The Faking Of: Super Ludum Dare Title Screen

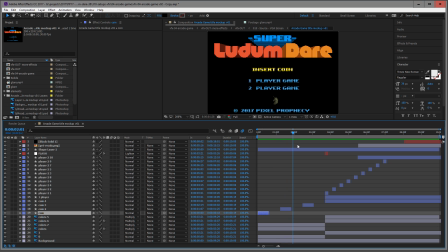[4:10]
So I'm just having here black solid, here's none, here's the black solid again at regular intervals, so it looks like it's blinking.
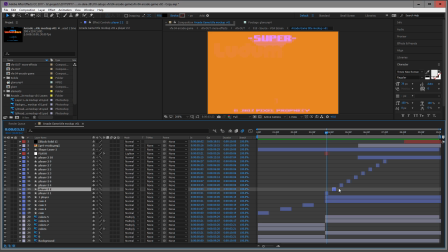[4:17]
This also is this little stairs thing here.
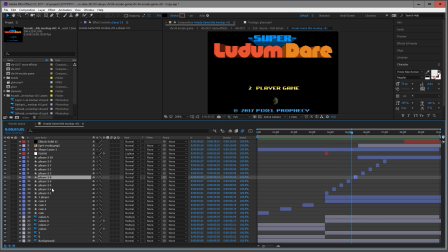[4:22]
It's just the blinking here of this 2-player game, where again I just overlay here a black shape on top of this one, just to hide it behind. If I turn off here now the background, you can see, yeah, it's just a couple of black bars that are on top of everything.
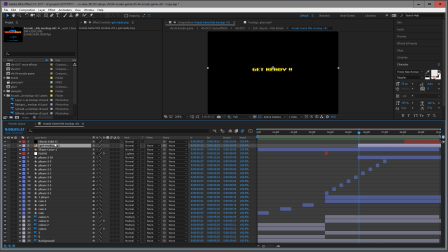[4:39]
And this get ready screen is just a PNG still straight from Photoshop. Again, this one has the resolution of the original Photoshop file, or the original quote-unquote arcade game.
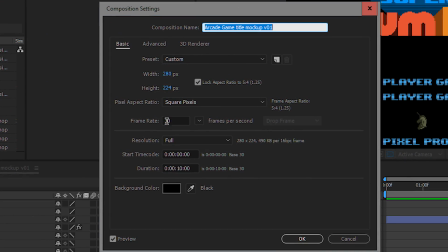[4:56]
So, and it has also here a frame rate of 30 frames per second.
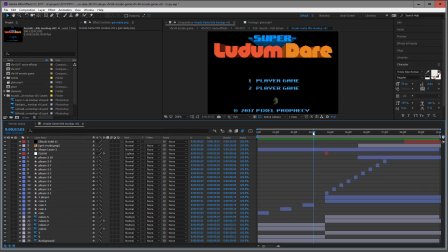[5:00]
I could have used 60 frames per second, but I just went for 30 because it renders just faster. Okay, this was here the animation of the title screen. So let's see how I made it look like it was inside an arcade cabinet.
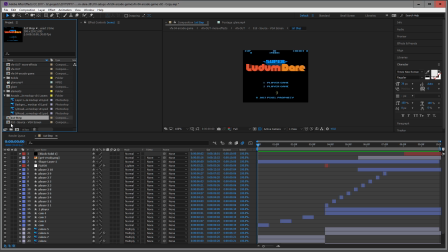[5:15]
With the animation done in the first step, I nested the whole composition here in a new sequence called Source VGA Screen.
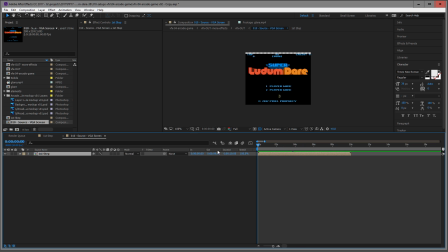[5:23]
The whole previous composition appears as a single layer in here now.
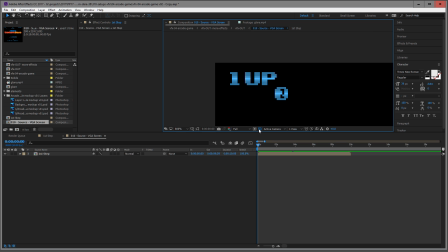[5:28]
All I did was nudge it down a little from the top so it wouldn't look cut off or something in the final composition. So this Source VGA screen is now a layer in the next composition, which I called VFX Out.
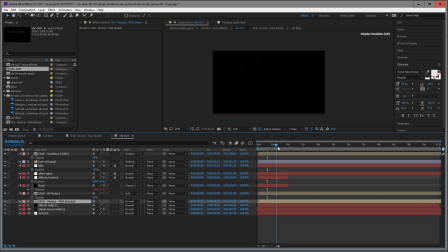[5:42]
When I now scrub through it, a lot of strange things are going on, but basically the whole CRT simulation happens in this composition here. So let's go through the layers again. Let's go and talk about the scaler, which is just used to scale things up or down.
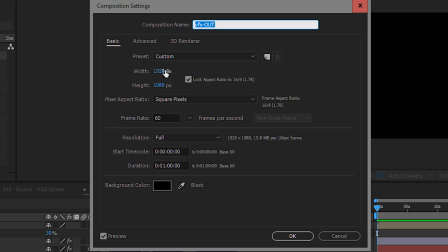[5:58]
So I have a background here. Oh, by the way, this composition already is in the final resolution of the final product,
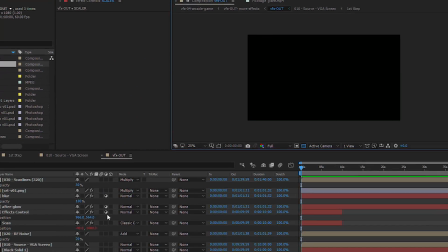[6:05]
which is HD 920 by 1080 with 60 frames per second. All right, so I have the background, which is completely black.
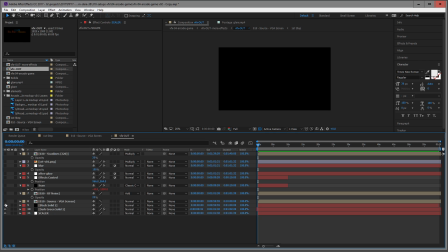[6:13]
And on top of this one, I import here the VGA source. And this one already is scaled up to the final size as it should appear in the screen. And then on top of this, I have here, the first layer here is RF noise. So what the hell is this?
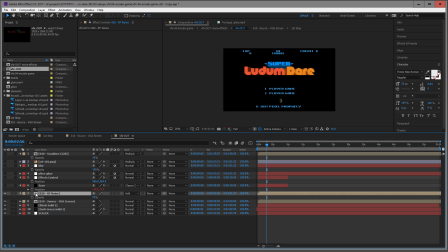[6:31]
Well, since I'm assuming we're inside here of some CRT television, I have here this little animated noise.
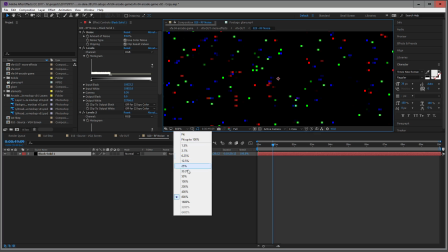[6:39]
We're in here at 800%. Let's switch this back to 200.
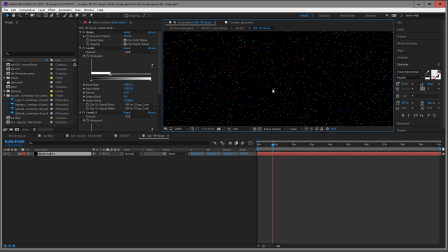[6:43]
If I just make a little preview, yeah, it's just those little noise you have always in your analog equipment, and it's just incredibly hard to get rid of entirely. And so I thought it adds a little bit of realism if you have just this hint of noise that's going on top of this one here.
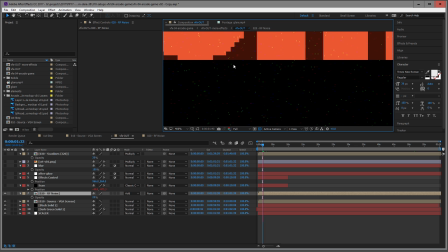[7:02]
So if I zoom in now here at 400%, sorry, you just have this little fuzziness of noise,
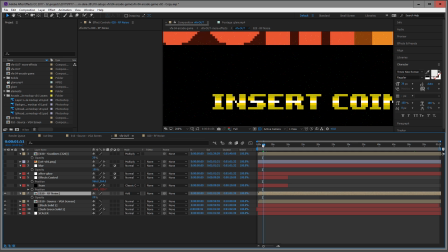[7:07]
which again was pretty common even if you had a perfect connection to your screen. The next one here, this is interesting.
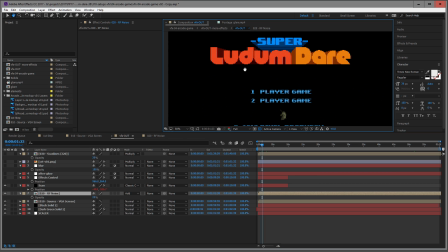[7:14]
This is just called scan. And let's make a little preview here.
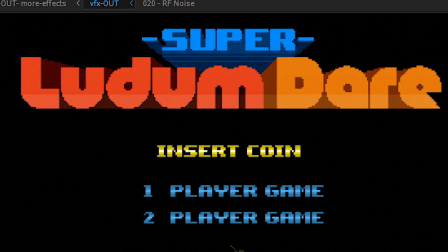[7:19]
It's probably not too easy to see, but if I loop this now, here it happens here.
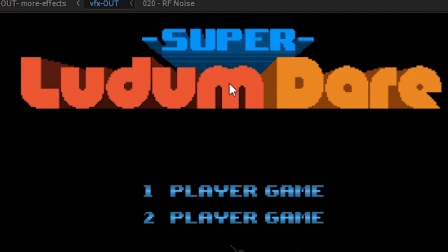[7:24]
It's just a black bar that runs from top to bottom.
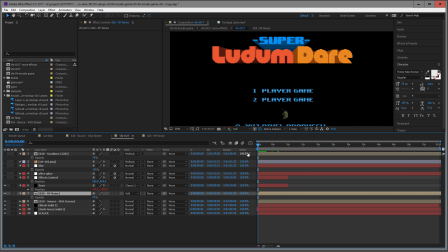[7:27]
So yeah, this is because CRTs draw the image from top to bottom 50 or 60 times a second, and the phosphorus film that lights up inside the CRT, so when it gets hit by a ray, it glows a little bit longer and producing an after image.
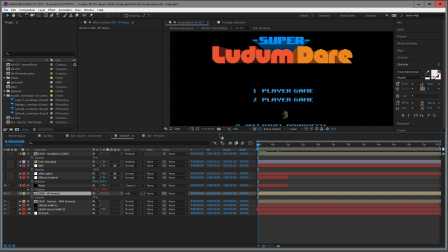[7:44]
And so if a video camera is not perfectly synced up with a CRT, those CRT screens will flicker horribly. And so yeah, I went for an impression of a camera being just slightly out of sync with the image, but not so much that it's distracting. So this is why I have this little black bar here.
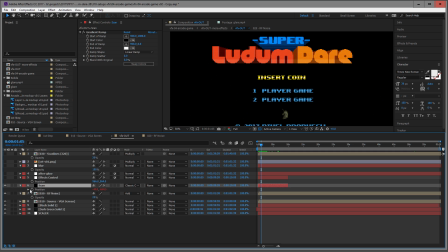[8:04]
By the way, what is cool for After Effects is you can use little scripts.
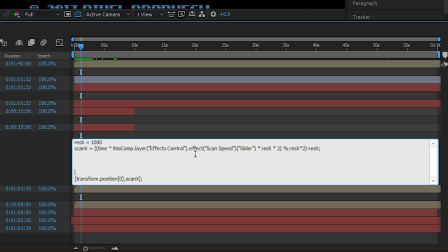[8:10]
They're called expressions in here. It's in Java syntax. Yeah, it's just making this thing here loop and go up and down.